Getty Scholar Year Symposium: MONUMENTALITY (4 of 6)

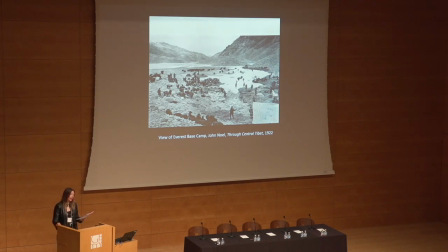Any 1920s expedition reaching Everest summit would have been unlikely to capture footage of the 29,028-foot peak, the best could be hoped for were still photographs, and quite possibly not even these.
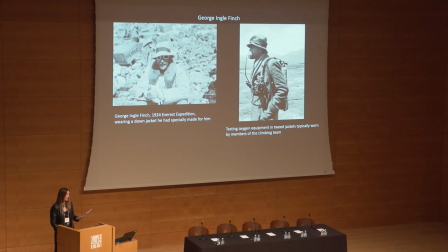For example, George Finch, whom Noel pegged as the most ardent Kodak snapshooter he'd ever met, took 2,000 photographs during the 1924 expedition, but none above the ice cliff at 27,000 feet as a result of the brain fog brought on by altitude sickness.
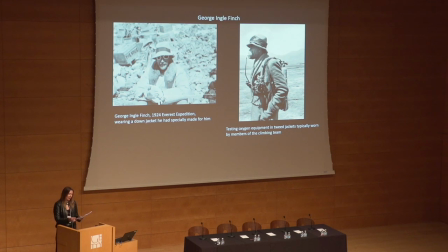Notwithstanding the logistical challenges Everest posed to filmmakers, the camera's sensory evocation of glacial landscapes containing diminutive humans heightened the spiritual and geographical significance and prestige of mountaineering, transforming the mountain into a stage upon which individual and national ambitions and conflicts would be performed.
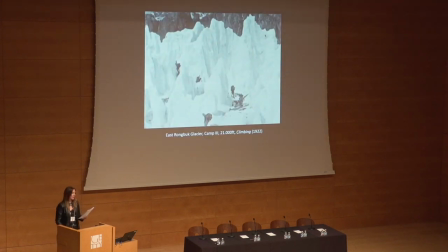As an exercise in vertiginous optics, the conditions of filming Everest stressed cinema to the limits. Not surprisingly, Noll knew he would have to preface depictions of the summit attempt with travelogue footage of the expedition party's progress and with ethnographic scenes.
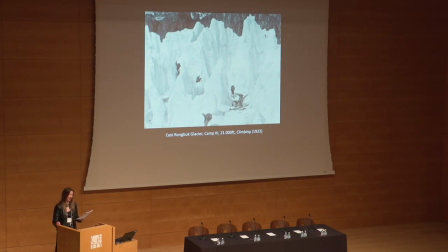Otherwise, he would have ended up with a 20-minute rather than a feature length film. And I should point out that these are both feature length 90-minute films. In the absence of individualized characters, Noll banked on two structuring motifs. the mystique of Everest in the contact zone of Tibet and the plight of the deracinated Englishman.
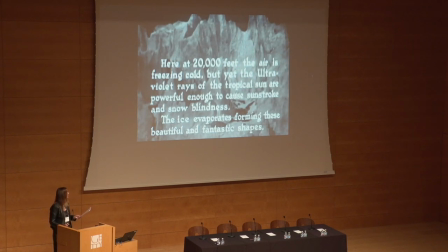Governed by the powerful quest motif of Mount Everest,
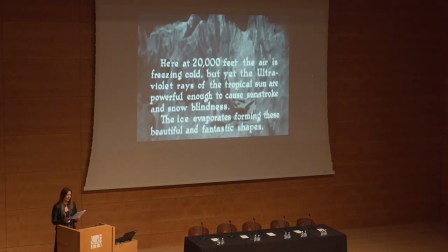the film suffers less than the typical expedition film's attenuated narrative propulsion.
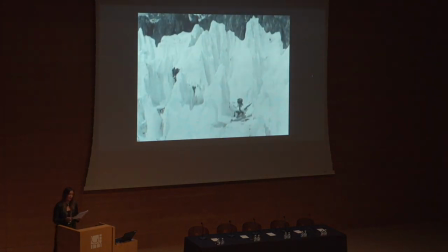And yet the expedition's forward momentum is not continuous since the constant back and forth labor by the Sherpa peoples between camps to deliver or replenish supplies represents repetitive movement excised from the cinematic record.
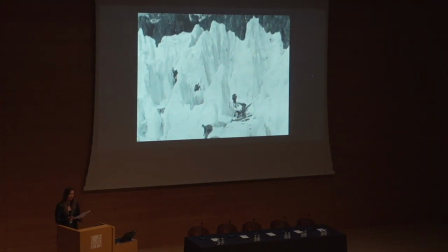Over-determined as a subject matter, mountains privilege the telling of some kinds of stories over others. This does not mean, however, that climbing narratives are unassimilable to narratological systems of suspense, drama, false starts and hopes, and a range of human emotions, all of which are in evidence in climbing Mount Everest.
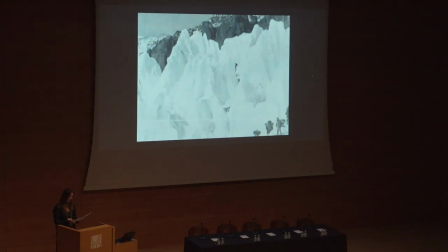An aesthetic and conceit of monumentality holds the film together in several respects.
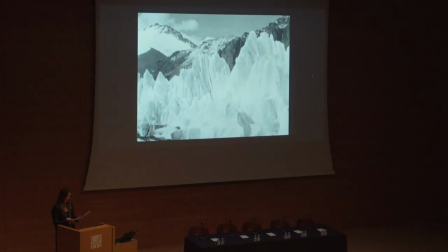The narrative arc of conquest, the iconography of the extensive support system in Leyva,
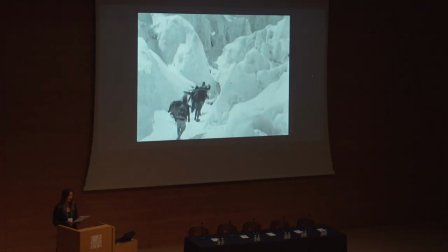and cinema's own self-importance as a witness to history in the making all serve to shape the film's structure of feeling. Everest's monumentality presented unique challenges to Knoll. Its glacial structures play hide-and-seek as the climbers appear and disappear from sight,
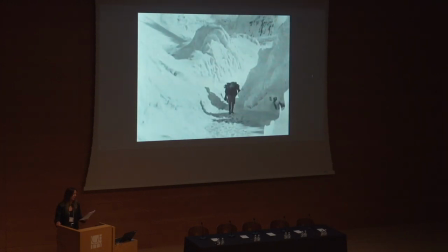and at times the near abstraction of the image makes denotation difficult.
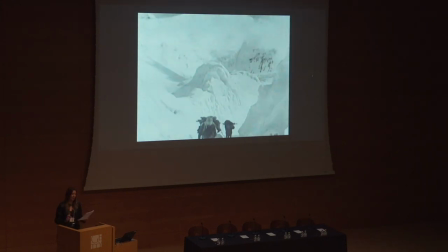Noel varied perspectives by placing the camera either behind, in front of, or perpendicular to the climbers, and often shoots from locations that climbers might avoid, away from the route,
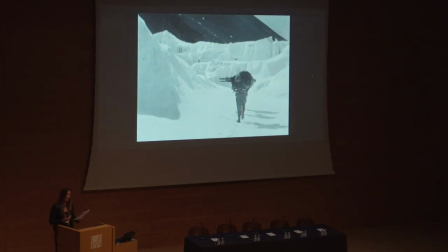making the camera less of a virtual climbing partner than a lookout or sentry waiting for progress or for something interesting to film.
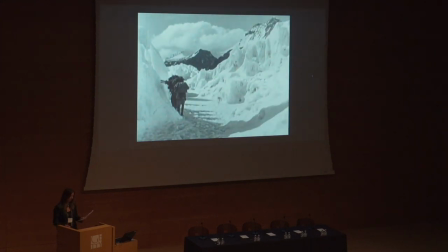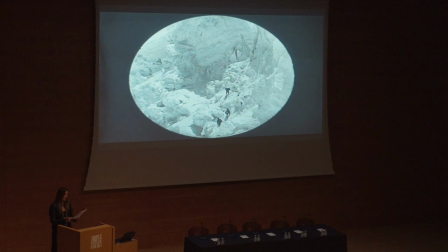Noel's camera also evokes a surveillance topos, especially when he parts company with the group and remains at Camp 3, using a telescopic lens to shoot from a distance of three miles.
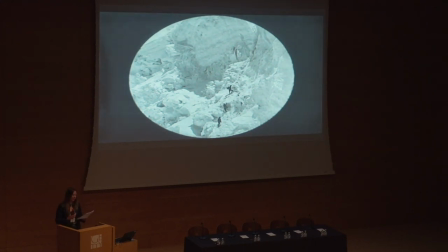These camera setups position cinema's mechanical eye on crags, ledges, and overlooks, sometimes looking directly at the climbing party, and other times peering down or gazing upwards through a slow tilt.
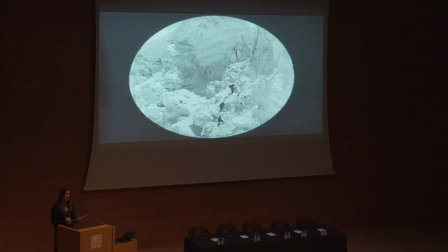The upward gaze towards Everest summit evokes the experience of monumental sculpture that likewise evokes the sublime to trigger a sensory overload as we absorb the towering mass moving above us.
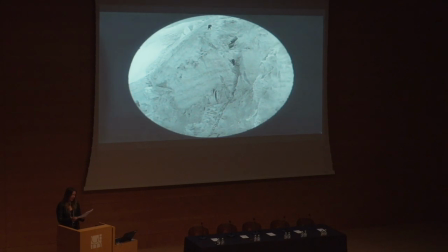An extreme long shot of climbers reduced to tiny specks in the landscape evokes mixed emotions, pitting the human against the natural environment with startling effect.
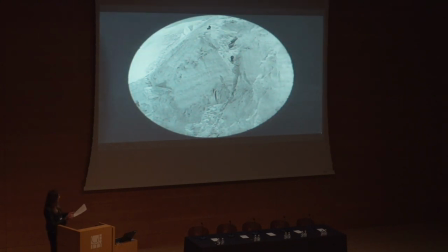The camera is now, we're just about to get to that shot, sorry, the camera is now a distant observer rather than a participant, a patient lookout that can only watch and wait. As Rebecca Grenard notes,
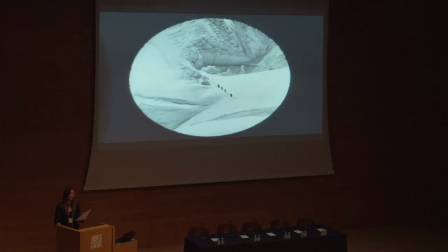the extreme long shots in vast ice fields simultaneously compromise visual cues about the differentiation of human figures while accentuating the magnitude of the Explorer. Undistinguished from the Sherpas, the climbers become a single heroic mass, though minimized within the monumental landscape.
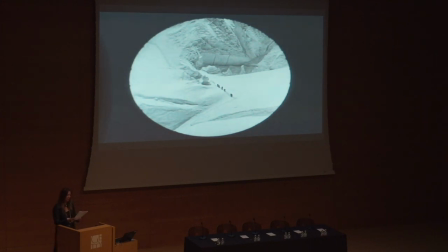Unable to ascend further, Null deployed camera movement, telephoto lenses, camera filters, and time-lapse photography, exposure of moving clouds, sorry, to compensate for the camera's distance from the climbers.
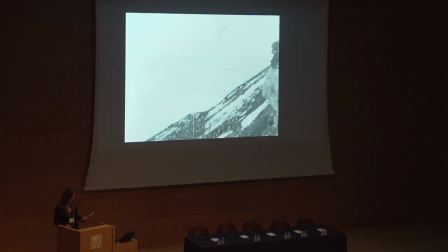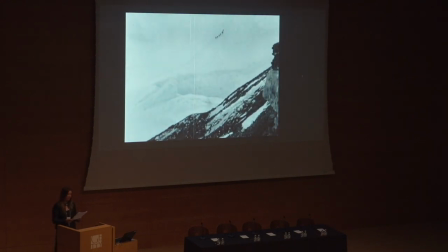Everest's monumentality mobilizes several interesting transpositions. Given the vast distances, while the telephoto lens expands the range of human vision, the footage lacks the rich detail one expects from magnification.
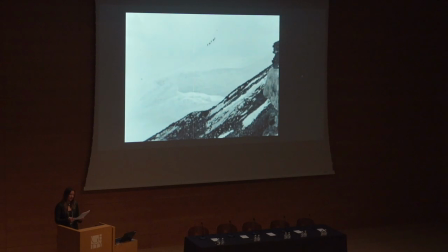Knoll admitted that while the sequence may have been of interest to Ice Cliff geologists, quote, to the ordinary eye, it is not so spectacular, because the figures are so small, lost in a maze of ice blocks and glistening snow surfaces,
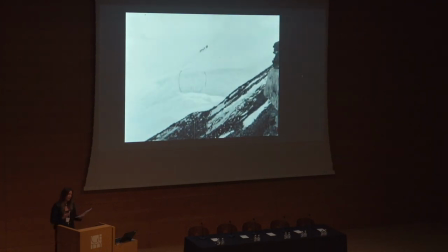end quote. However, what the images lose in specificity, they gain through the sheer force of their existence, validating our status as spectator witnesses and the medium's role in co-authoring the narrative of heroic adventure in the land of the monumental sublime.
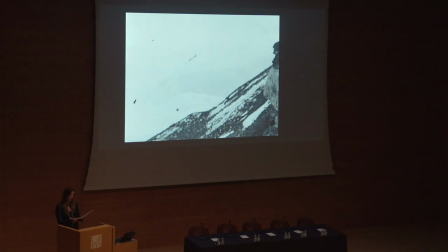Eight or tiny black dots move slowly down the frame over a series of three shots, like shifting crumbs on a pristine tablecloth. The slow cinema aesthetic of the long take was the perfect evocation of the distended temporality of mountain life.
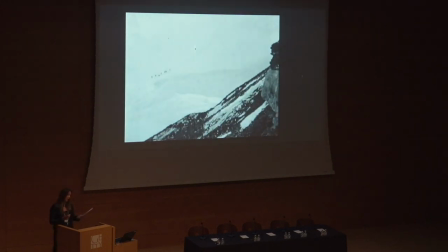Mallory observing that, quote, the whole of life was scaled down, as it were, that we were living both physically and mentally at half or less than half the normal rate, end quote. These saturated moments of looking where human involvement in the corporeal and mental trial that is
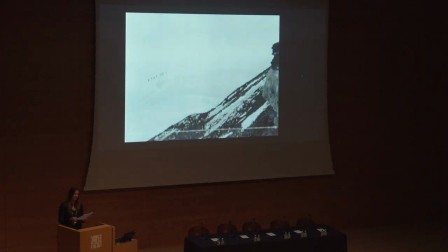mountaineering is conjured up in the juxtaposition of microscopic humans in the vast spaces of snow.
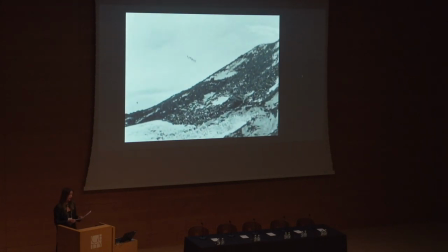Like looking at microbes under the microscope or scrutinizing an object, an obscure object, in order to detect possible sentience, the camera seems to will the climbers to visibility and mobility, the latter the holy grail that Noel hoped would propel them to the summit.
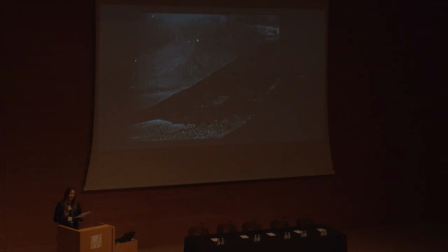Nature and technology, therefore, are in dialectical tension in climbing Mount Everest. Siegfried Krakow's idea of photography's desubstantiating rendition of natural phenomena,
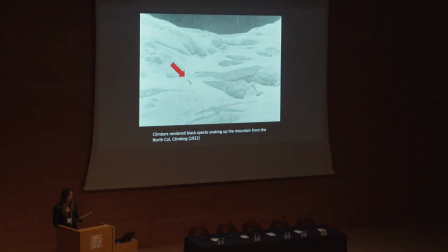such as the hills of the Rhine, reduced to tiny slopes that look ridiculous in photographs, or in desolate spaces such as Antarctica, where Jennifer Fay argues cinema becomes indistinguishable from photographs, or to be more exact, from filmed photographs, gives us pause in the context of Everest filmmaking.
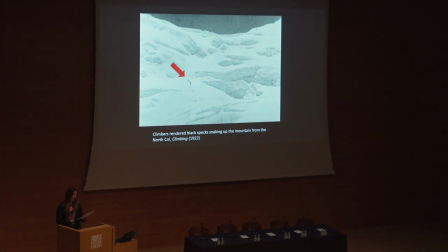Krakow's theory of cinema's revelatory and redemptive optic that allows us to experience the world as a fragmented rather than a holistic habitat, life at its least controllable, what he called, quote, bits of chance events whose flow substitutes for meaningful community,
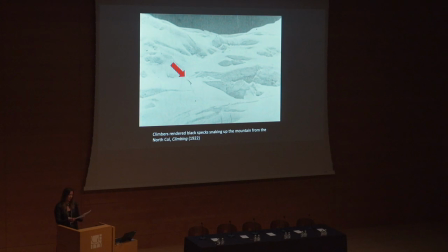end quote, seems especially relevant in the context of Everest. where Simon Sharma's idea of climbing as an experience, as an experiment rather, in sensation seems to find its equal in Noel's evocation of the mountain,
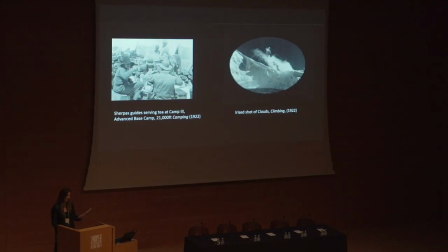an observational cinema aesthetic where diaristic visual fragments of camp life are juxtaposed with mountaintops, clouds, and ice.